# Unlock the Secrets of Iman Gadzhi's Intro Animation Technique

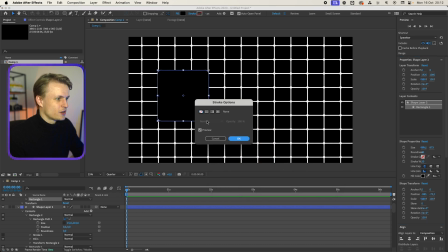give them a stroke by clicking on stroke and then we're gonna put a gradient on it can be a radial or linear i'm gonna try it linear first
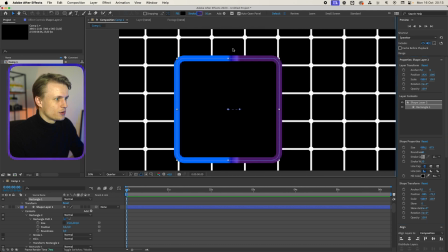press okay and this should work if we're gonna change the stroke and this is great so we're gonna change this color to black then this
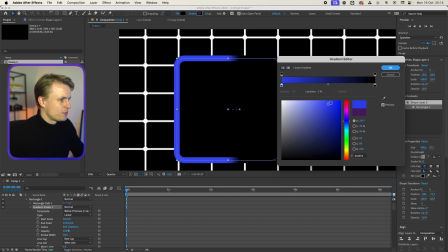we're gonna delete and this we're gonna change to quite like a prominent blue I would say something like this now we're gonna change the stroke size to
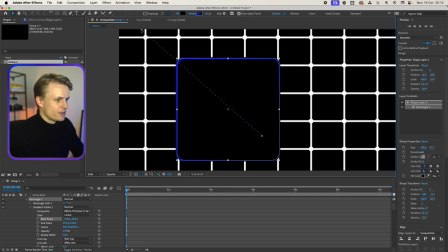around 20 we're gonna move this linear gradient a bit out like this we're gonna click away and we'll see that we have this cool border around
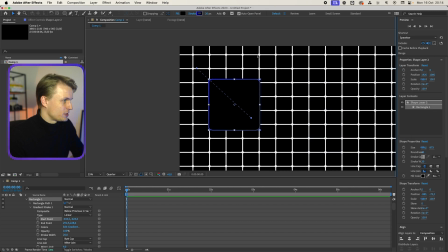it I'm gonna move it even a bit more and what we also can do is put a glow on this to make it a bit more soft glow
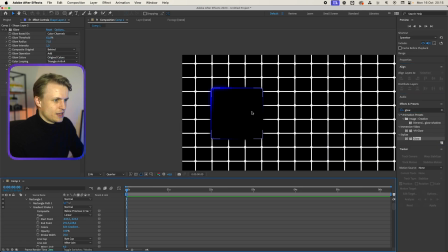and we'll just throw it on something like this and that looks really cool what we can do now is duplicate them so i'll move this
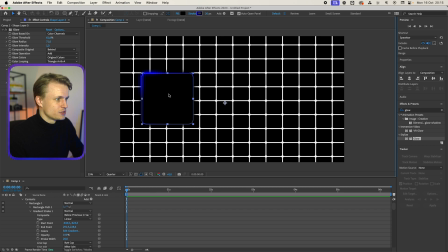a bit to the center command d or ctrl d on windows move this over to the center and then the last one to the right now you can align it a bit more but as we're using this grid we can actually use it for it and what you can also do is basically
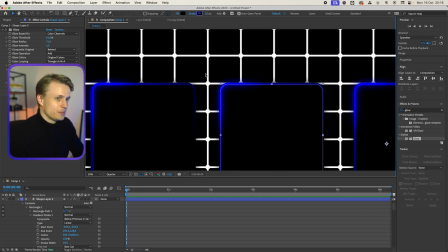change the gradient or on the middle one so what we can do is go to our gradient by opening this layer and we go to contents rectangle gradient stroke and then maybe it will move it a bit like to the middle change the stroke and move this to here and we're gonna add
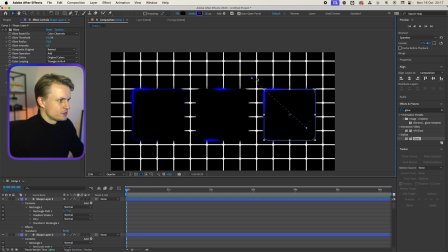black and the same with the last one we're gonna move this a bit maybe to the right or something now we're gonna turn down the opacity of the grid by
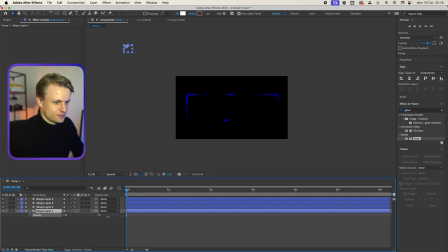pressing t of transparency we're gonna put it really low something like maybe like six or maybe even a bit higher and then we're
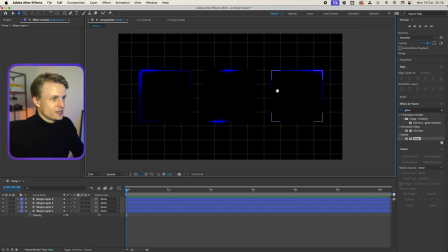to add a gradient overlay basically creating a new solid the color doesn't matter for now
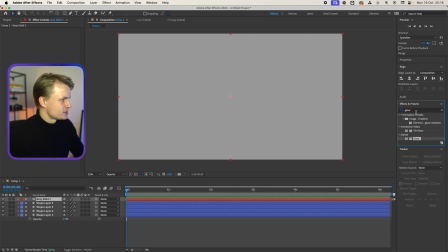because we're gonna add a gradient gradient ramp black to dark
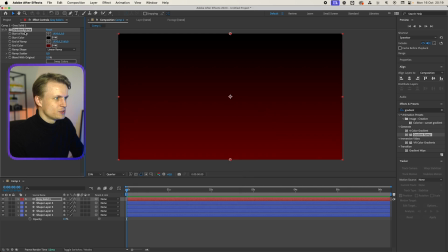red something like this change the position of the ramp something like this gonna move this down and then we're gonna go through our blending modes so i
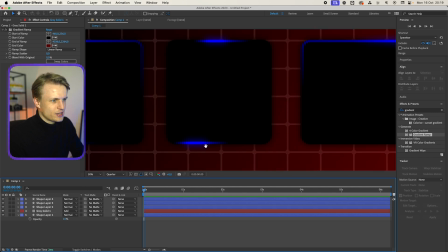think add would work for this effect and i think our grid can even be a bit more thinner I'm just going to change the stroke size for the layers to make it a bit more smooth and maybe change the fill color to really dark blue so they pop a bit more. Copy this code and there we go. Now the only thing that's missing is the text which we're going to add in the next step.
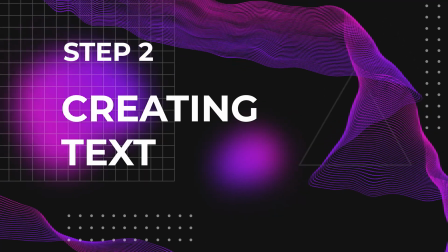So in this step we're going to add text and first we're going to add the numbers. So this is going to be one.